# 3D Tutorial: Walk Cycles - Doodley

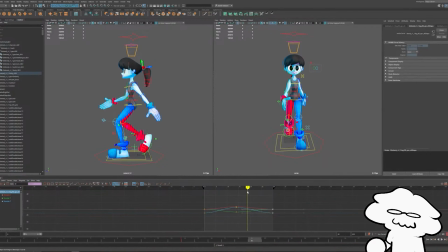[16:17]
Just fixing it for future reference. I think at this point we can adjust the legs a little bit more so they stretch outwards. Yeah, like that's way too short as is right now.
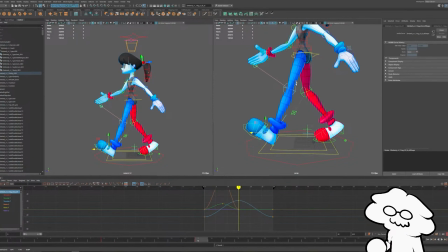[16:31]
So let's push it out because we want it to really be like a fully straightened out leg.
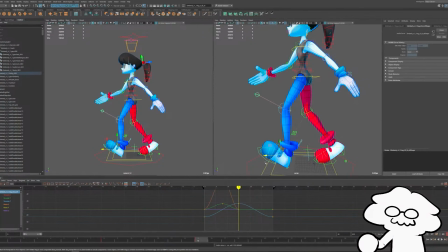[16:38]
We don't want it to be too close to the body or too bent too much. For the front facing leg that's taking a step, you really want it to be fully straightened out if you can, or close to fully straightened out.
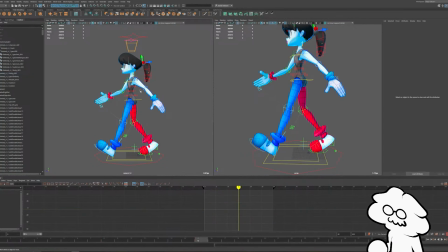[16:49]
And then the back leg should be bending quite a bit. You really want a good contrast between the two legs.
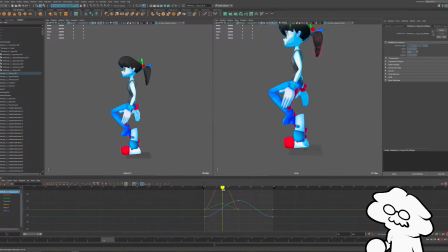[16:54]
Maybe move this back because on this pose, the knee's a little too forward. So maybe we can push it backwards a bit, right around here. Yeah, it goes forward a little too fast.
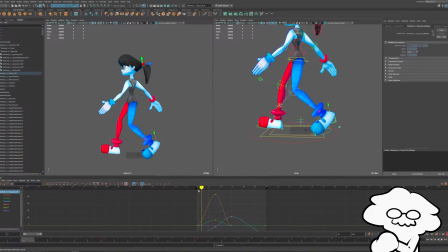[17:08]
So we're going to push this backwards as well. Again, this is when we start to think about the main walk cycle poses: contact down, pass up, contact. On the pass pose, we don't want the knee to be too far forward.
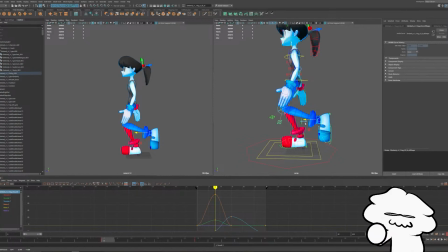[17:20]
It should be just, the knees should be around the same level and sort of passing each other. Right around there. Something like that.
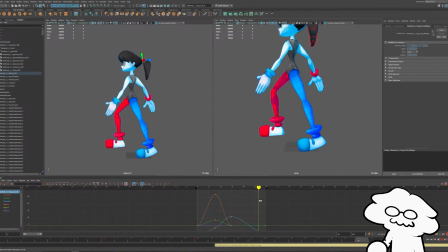[17:32]
Okay, I think that's generally where we want it to be. Let's take another look at it. Might be a little fast. Like I said earlier, we are starting with a 1 second walk cycle,
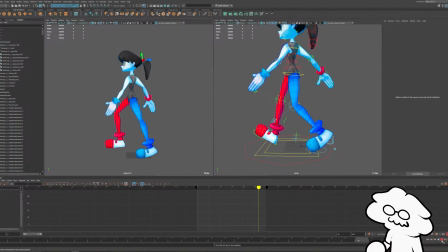[17:49]
0 to 30, but we might adjust the actual timing on everything. And it looks like I have one key. Yeah, so right as is, this is why you want to make sure every now and then frame 0 and frame 30 are the same.
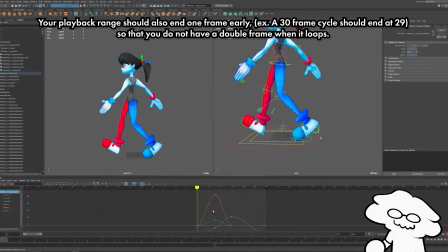[18:04]
We'll just copy that over. Right now the leg key is different on frame 0 compared to frame 30. So I'll move that over, copy it just like that. So frame 0 and frame 30 should be the same.
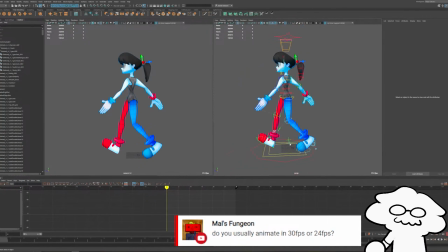[18:19]
So another way you would want to add just a little bit of polish and a little bit more to the animation in a very easy way is I like to make the arms sort of delayed just by like a frame or two.
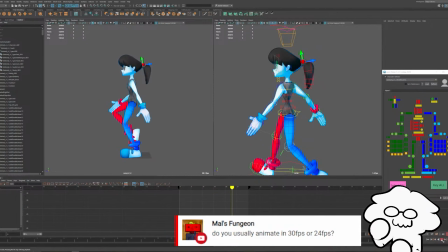[18:30]
It just looks a little bit more natural. Like it's not like all the keys are starting and ending at the same spot. Contrast that with this, where all of the keys are starting and ending at the same point. But you can see that like hitch, right? It feels like it just stops for a second. Whereas if I take all of my
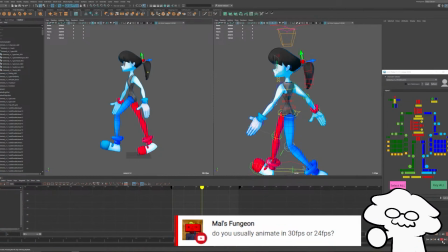[18:48]
arm keys and delayed them by 2 frames, then you can't really feel that loop point. And you could do that for basically anything as long as all of your keys start and end within basically whatever length your animation is.
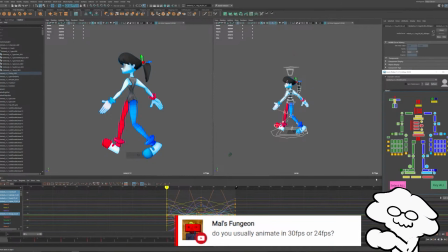[19:01]
But with all of your animation controls, it can get very complex to have certain things loop very cleanly. But a very easy way to sort of delay the arms and have them still loop cleanly, because as is,
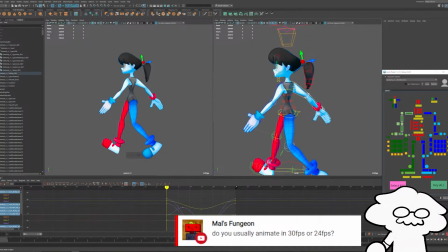[19:15]
if we were to take all of the arm controls like this, if I were to just move them over, it wouldn't work because I just moved all the keyframes over. It's a cycle. So 0 to 30, it's going to be different, and the first few frames aren't going to have any animation to it.
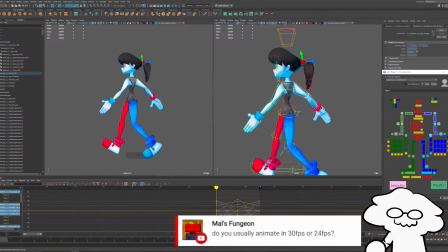[19:32]
So what we'll do instead is we'll loop all of our keys. So I'm going to select all my controls. I will select all of my keys, and in Maya at least, you can do it one of 2 ways.
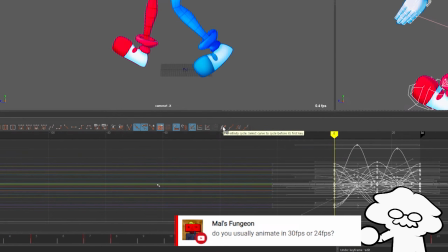[19:44]
You can loop it with pre-infinity cycle like that, and post-infinity cycle like that.
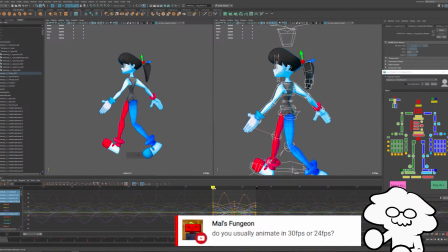[19:50]
But generally what you want is that it just loops forever. So if I were to keep going off of the actual range that I have, it will just continuously loop forever. And you just want to make sure when you do something like that, that all of your keys for each control are the same length.
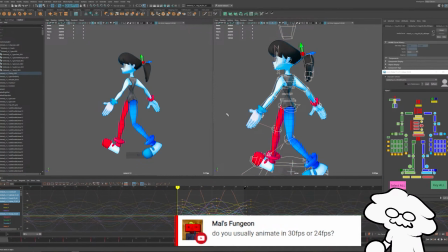[20:06]
And then for our looped curves, so like in our curves at the moment, we have this like hitch here. In Maya, typically you can just select both the first and last key and then spline it.